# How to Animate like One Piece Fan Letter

With physics, I mainly mean the way the hair and the clothes move in the animation.
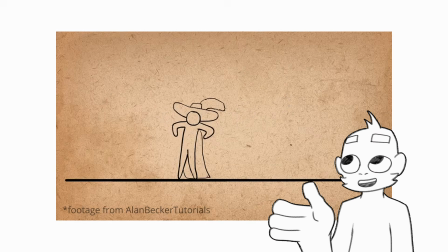4:15 The animation principle of follow through and overlapping action are very important here.
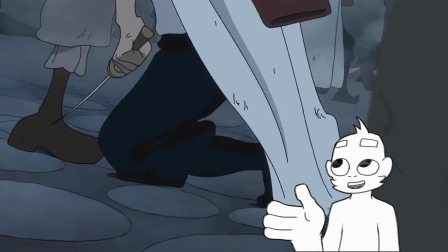4:21 When a character moves, the hair is lagging behind. Same goes with other stuff, like baggier clothes or bags. This makes it look more bouncy and fluid,
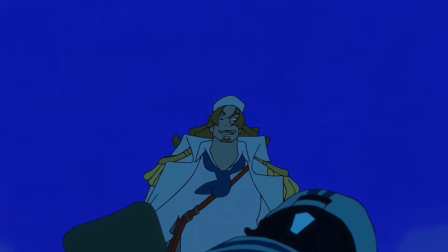4:32 since everything is moving in a natural and flowy way, and the clothes bounce with the characters.
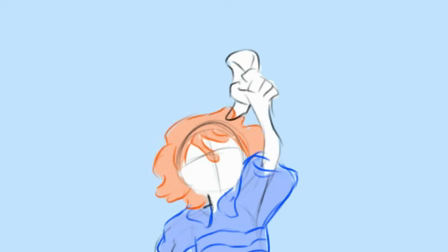4:38 But hair and clothes also move in the wind. And here we can see something I already told you before.
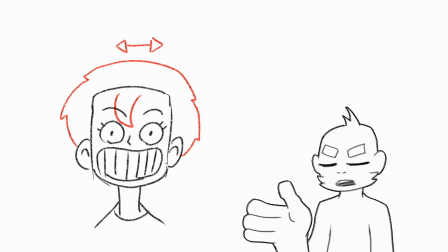4:45 Everything is moving in arcs and circles. Here's an example of a hair strand that's moving from left to right.
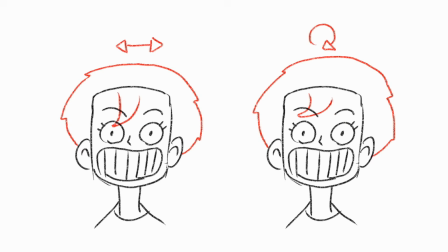4:51 And here's one that moves in a circular motion. You see what I mean?
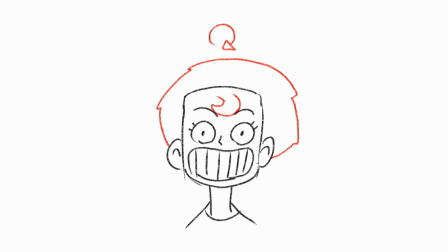4:55 The one that's in the circle has way more flow to it and just seems more natural since it's moving in an arc and not in a straight line.
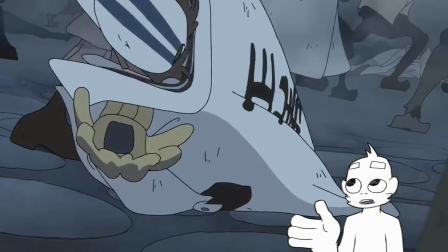5:03 Overall, those physics just give the animation way more realism and makes it really flowy. One Piece fan letter actually uses a lot of different smears.
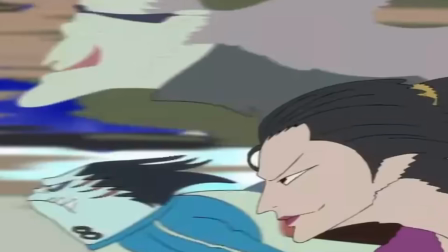5:16 Of course, first up the basic smear with the zigzag lines, but instead of sharp triangles,
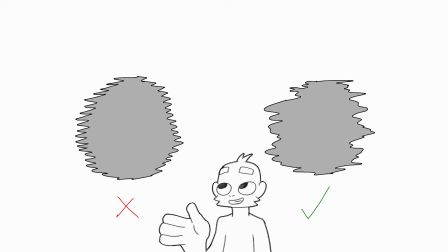5:23 the speed is shown through a more wobbly looking smear frame, kinda like it turns into water.
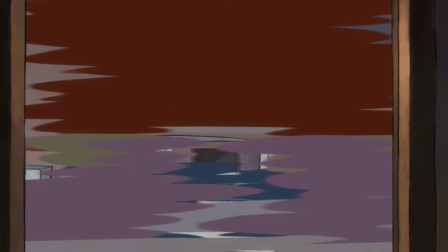5:28 Also, some of those smears don't have any outline, to make them even more smeared and therefore simulate even more speed. Another type of smear frame that is used are multiples.
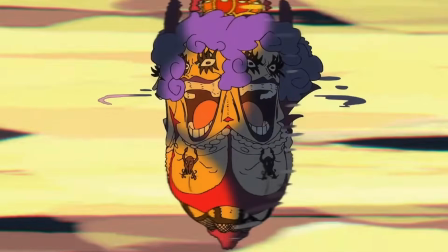5:40 This smear frame tricks the brain to think there are more frames, even though it's just multiple drawings in one frame.
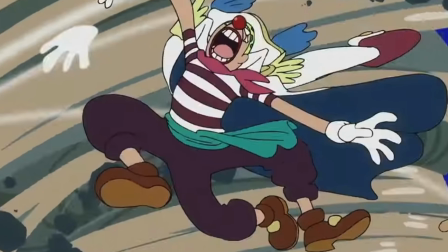5:48 We can see this here, for example, with Buggy having 3 legs.
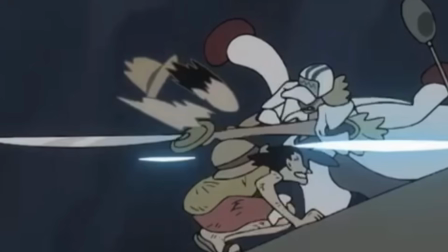5:51 And I think it's the same as the other smears, that when it should be even faster, the outline is removed.
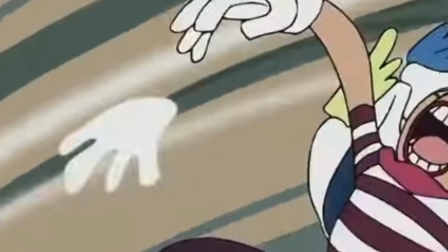5:58 Like we can see here, Buggy's hand has no outline, to make it look even more smeared.
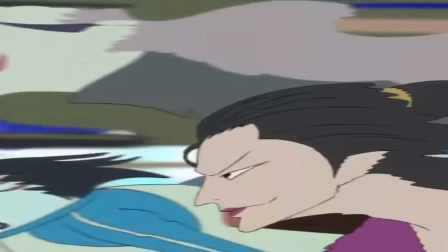6:04 There are also stretched out smear frames, which is used, for example, when a head is moving.
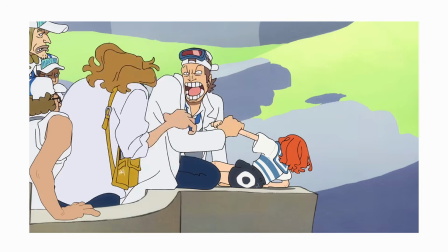6:10 It's basically squash and stretch, but it can be used kinda like smear frames.
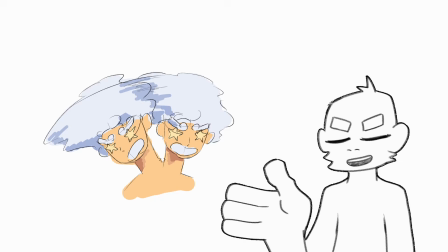6:15 So overall, a way more wobbly and creative way of using smears, compared to most regular anime.
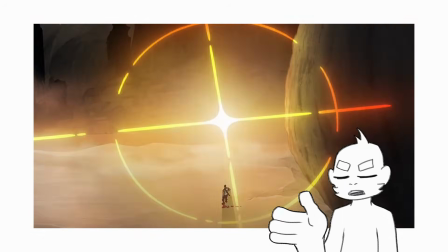6:26 Animating effects has always been fun to me, but the way Fanletter does it, just chef's kiss.
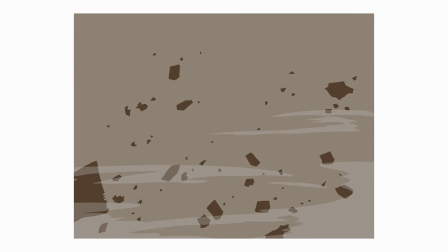6:31 The effects are rather simplified, but that together with the beautiful and flat colors makes them so clean. The way water or magma is drawn is with a lot of round and simple shapes.
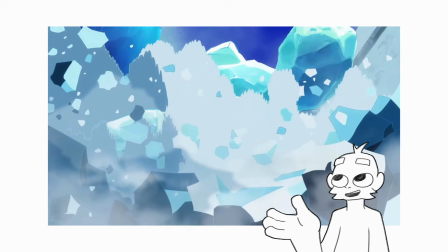6:45 Debris, rocks, or in this example parts of the ice, is drawn in rather sharp and simple shapes. While smaller pieces are just random particles, the larger ones are drawn as sharp cubes, kinda like Utapon cubes. To make them even more interesting, the cubes are sometimes drawn with C-curves, but usually it's just the simple shapes.
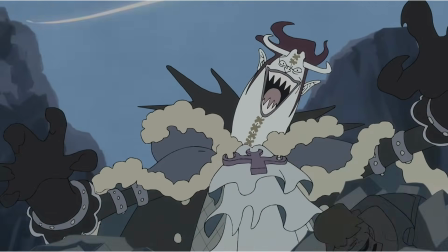7:07 The wind effects are really dynamic and simplified wobbly shapes. I can't really describe it that well, but they kinda have the same vibe as the first type of smear frames.
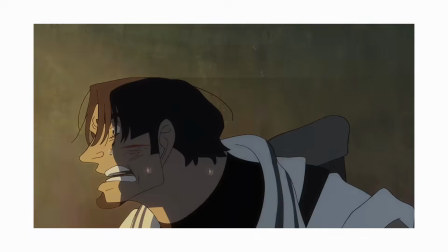7:17 But probably the most prominent effect in One Piece Fanletter is this light ray thing.
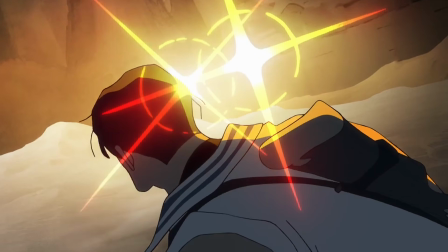7:23 It's a cross, which is thicker in the middle and has a broken circle around it.
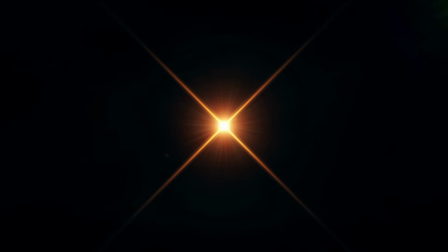7:28 It imitates a lens flare, which can't be seen on cameras, but is simplified into its core shape.
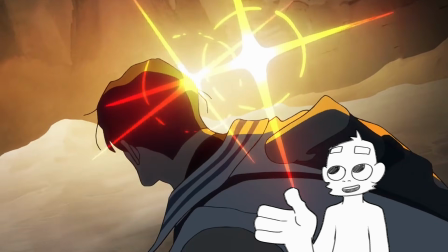7:34 What makes it so good are the warm colors transitioning from white to yellow all the way to the pinkish red.
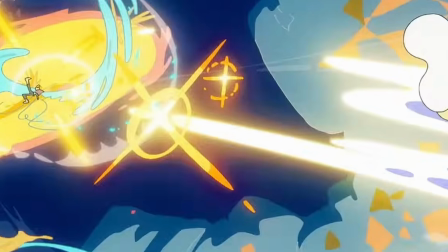7:41 What's also important is that these lights are not always flat. Sometimes they are drawn in 3D space. In motion, these lights are rotating, which gives a really cool effect,
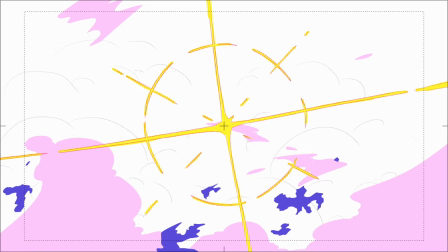7:53 especially when it starts fast, then slows down and then goes faster again, almost like slow motion. The last point I wanted to address was that the animation has a lot of slow motion scenes.
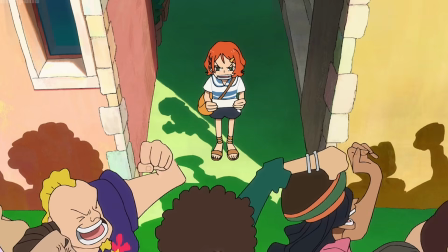8:08 They are usually used for strong emotional impact to really make the viewer feel and process what's happening.